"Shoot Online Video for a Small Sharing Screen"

Before you begin to upload those videos you have to know how to shoot for the small screen which is what we'll be showing you in this edition of tips and tricks.
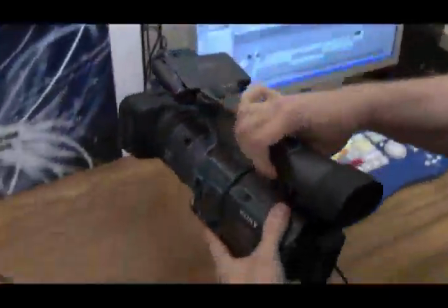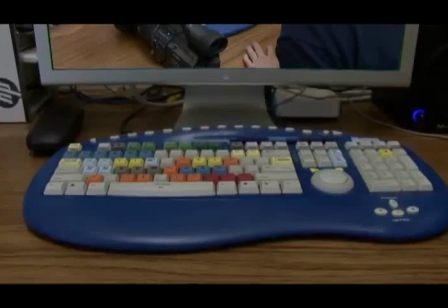(0:27)
One of the more important aspects of online video is the fact that unlike standard shooting for a television you're shooting for a much smaller medium.
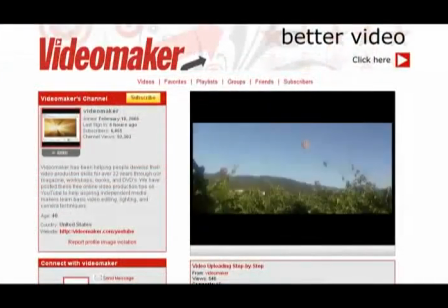(0:35)
This means that online videos should stray from things like wide landscaping shots.
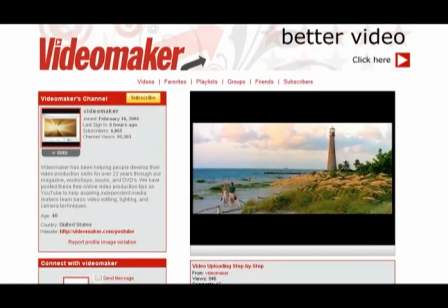(0:40)
With videos ending up being so small wide shots generally lose too much detail to capture the beauty that they are intended to.
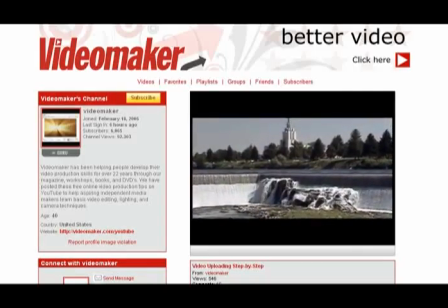(0:47)
The fix here is more descriptive close-up shots to retain the detail on a typical 2 by 3 inch video sharing screen.
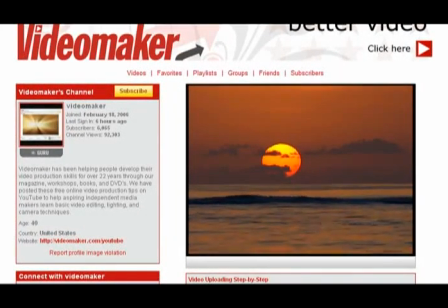(0:55)
Another aspect that is different from the standard screen practices is the use of long time stretching transitions and dissolves in between scenes.
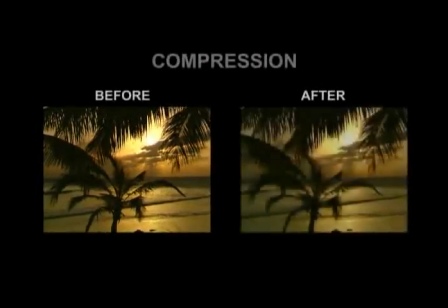(1:04)
Again, on a small screen compression problems generally occur leaving the
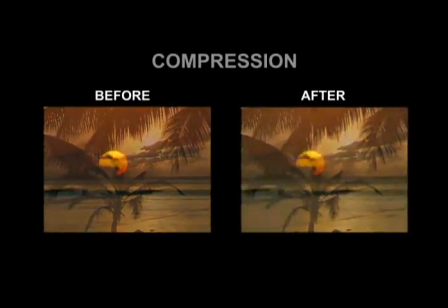(1:09)
nice looking dissolves looking muddy and more like a mix of random pixels or damaged video.
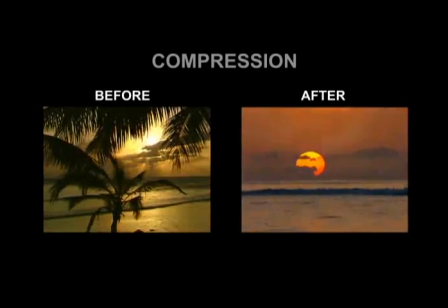(1:15)
The solution is to use straight cuts, avoiding any potential compression issues. Another concept is that of the length of the online video versus the length of a standard TV show. We only have five to ten minutes max on certain video sharing sites, so it's best to be brief since there isn't as much time to drag things along. If you're not sure if you should leave an in or not, that means cut it. Use only what matters. Remember just Just because you shot it, doesn't mean that you have to use it. This is the entire purpose of editing video. You're editing to improve your clips, not to include all of your shots.
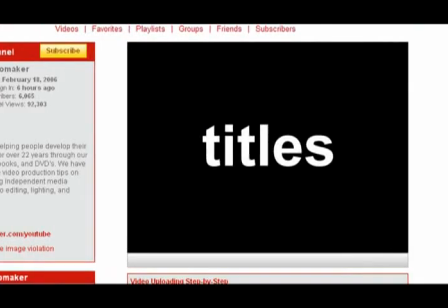(1:54)
Another concept that requires some attention is the use of titles in your video.
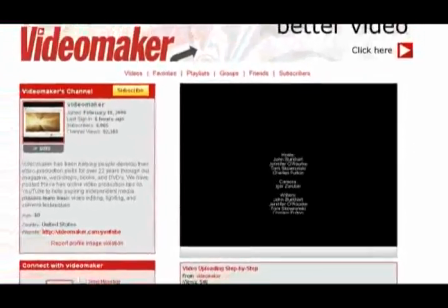(1:58)
Try to avoid them if at all possible because with the small screen, you'll find yourself straining to read the tiny letters.
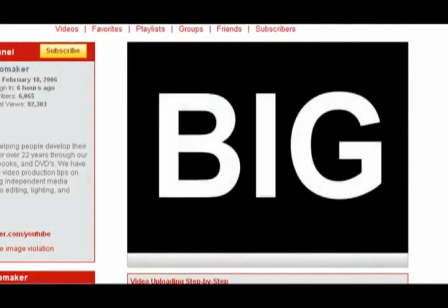(2:04)
If you do need to use titles, make sure that they are big and be sure to leave them on the screen long enough so that they can be read.
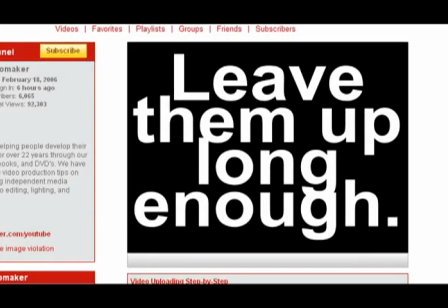(2:10)
The general rule of thumb is to leave them up long enough so that they can be read three times over.
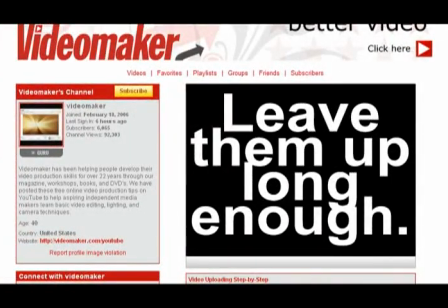(2:15)
This should give the audience enough time to be able to read the titles.
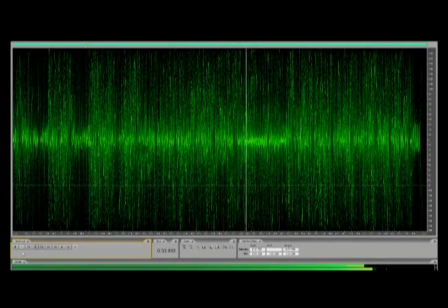(2:23)
Last but not least, people generally tend to sit through a bad video but not through bad audio.
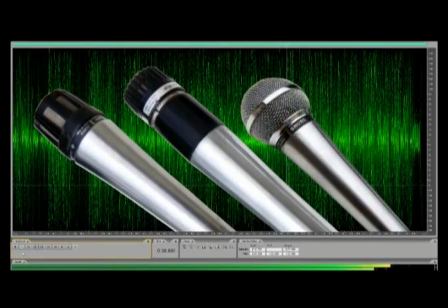(2:27)
If you intend to post video online, make sure to use a mic to capture any and all voiceovers, narration tracks, and foley.
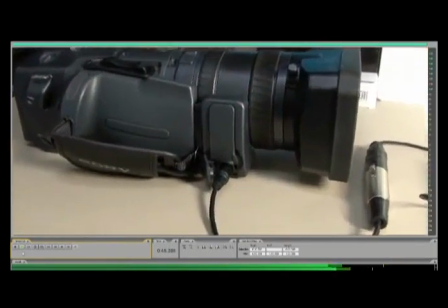(2:35)
Most consumer cam putters above the $500 price range come with an eighth of an inch mic input jack,
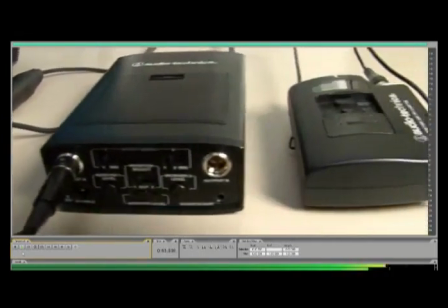(2:41)
which can accept any standard mic from karaoke machines to toy instruments. Now that we know how we should be making our videos for the small screen, let's be sure to utilize these techniques next time we shoot a video for uploading.